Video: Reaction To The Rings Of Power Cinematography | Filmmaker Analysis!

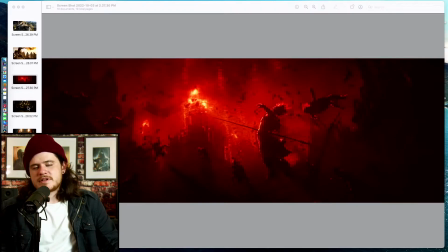(12:24)
It's not your fault. Let's just keep appreciating the stuff that looks good.
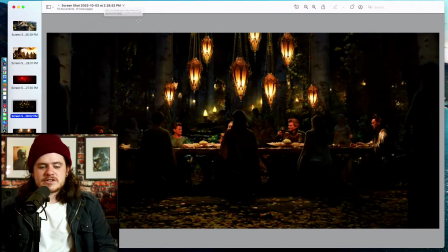(12:30)
All right. So with this is a really unique look. It's a little bit lower quality. Sorry, I got this off the internet. I do love, and I've said this before, contrasting colors, especially with cold and warm. Right. Yeah. So we have all of these very bluish greens and literally like blue toned
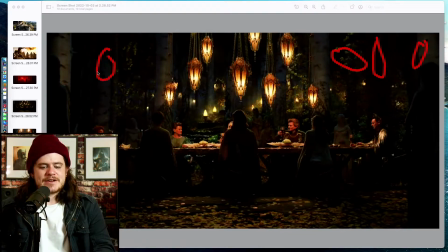(12:50)
trees that are all around, and it's kind of to represent like forest at night, right? And then you have these warm hot spots, these little lanterns, or I guess in some way chandeliers that the elves are using outside. And framing wise, this works.
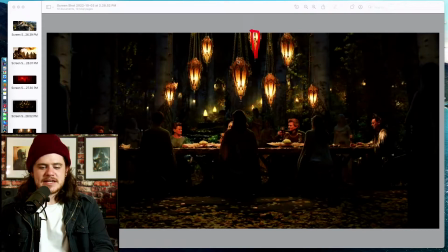(13:07)
You have these chandeliers pointing down at what everyone needs to be looking at, so instantly your eyes go to, okay, what is this that it's pointing at? This table, and then who's at the table, and then we instantly can go to either side of the table.
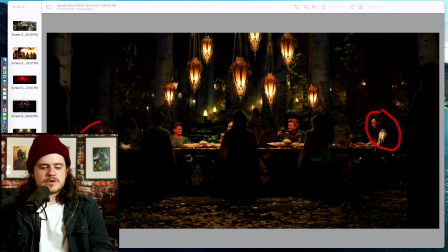(13:23)
We have, the king elf over here, and you have Durin over here. So it works well compositionally. I have no problems with this. I actually think it was well crafted. I love the mirror effect. On either side you have these. I guess these are elf guards, or are those statues or something?
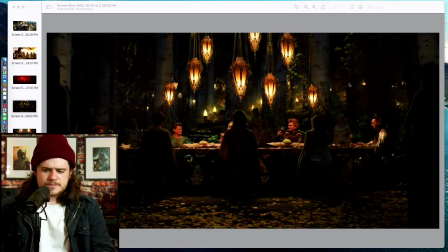(13:40)
It's hard to tell. Like statues, perhaps. Perhaps it was statues. I can't remember from the scene if those were statues or elves guarding around the table. I want to say about this one again.
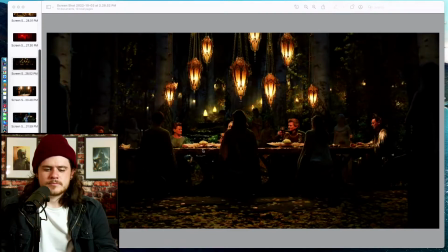(13:51)
I think if that camera just came up a little bit, just a little bit, so that we would still get the silhouettes of whoever's in these chairs on our side, but you'd also get the face of Celebrimbor, Elrond, and who I'm guessing is Disa there in the middle. Right?
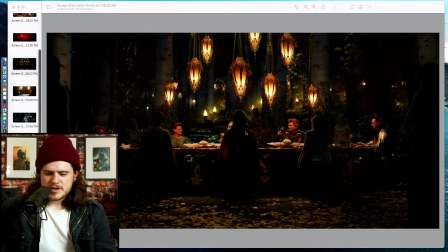(14:09)
Is that Disa? No. This isn't Eregion. No, this is not. This is when they're having. Remember when Durin brings up the whole thing about where the table came from? Yes. That's what this scene is. Oh, okay. All right.
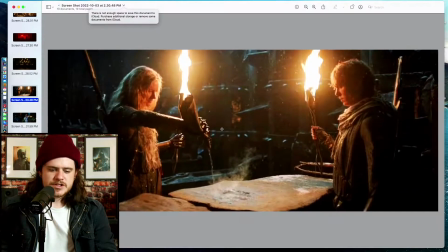(14:24)
Let's go on to the next one. So, yeah, this is close to the beginning of the show. I like this. I wanted to bring this just because, again, contrasting cold colors with warm colors. It's a clear.
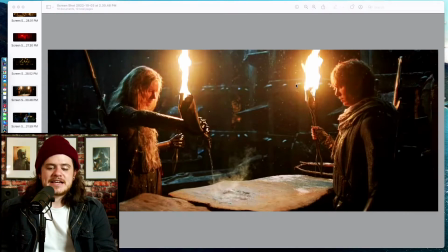(14:42)
I love torches or flashlight scenes because it's clear as to where the light motivation is coming from, and it's easy to work with that, especially when you're lighting a scene. So obviously, all of the light that's in this image, the motivated light is coming from the torches, right?
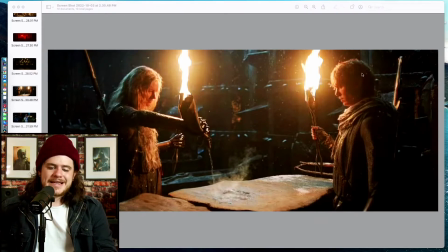(15:00)
So I think it works well. It's simple. It's pretty well crafted, and you got a couple leading. Well, they're sort of leading lines. They kind of are both pointing to the assistant to Galadriel over here, whatever his name The was. assistant to the regional manager.
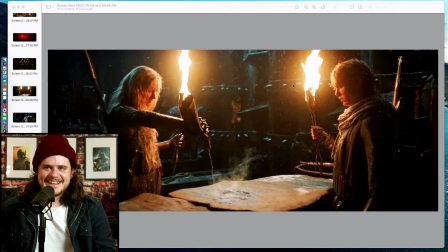(15:18)
The assistant to the regional badass. Assistant to the regional Karen. Yeah, the Karen. Middle Earth's mama. So we have a few leading lines on the walls. Very simple. There's texture here. There's 3 layers of depth.
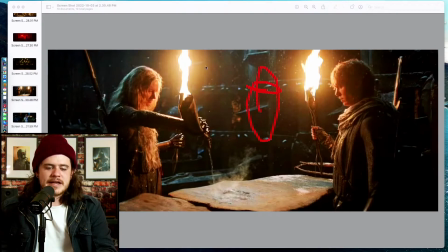(15:37)
It kind of falls off from, like, if this was your first layer, as the wall kind of goes back at an angle, you have more depth back here. So it works. It's simple, well crafted. I'm believing I am in this scene. I'm not taken out of it based on what I'm seeing here. Yeah, right? I agree.
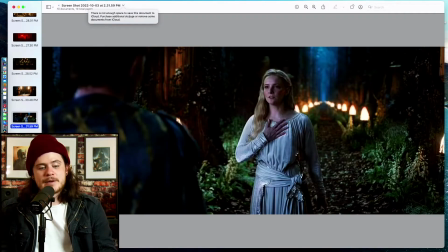(15:53)
And then this one was actually hyper stylistic, but mostly in camera,
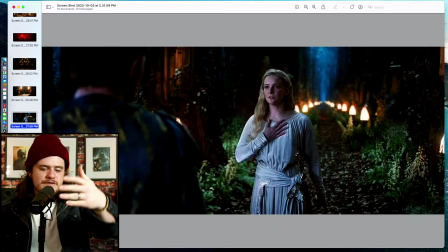(15:58)
besides probably what's going really far into the background, which I liked. Hands.
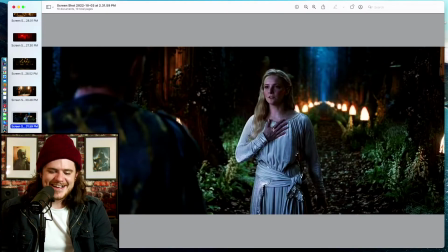(16:03)
What now? Look at those hands. You hating on her hands? Gosh. They're purple.
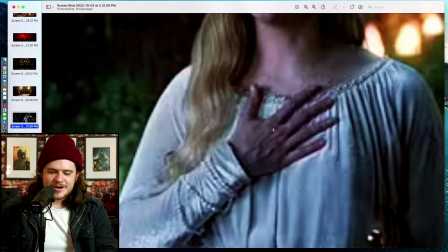(16:09)
Why are they so purple? Why are they so purple? That's monstrous. You talking about her veins here?
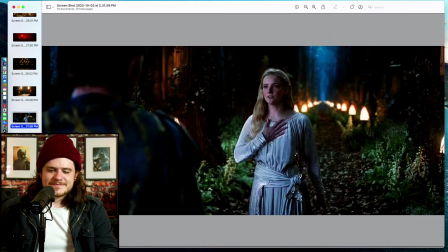(16:15)
The whole hand itself, that looks like Jason Voorhees. All right, we're hating on her hands for no good reason.
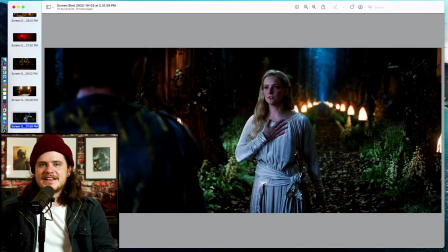(16:21)
No, look, I get Galadriel's supposed to be 6'4", but this girl is like 5'5". That's the hand of somebody who's 6'4". Good All right.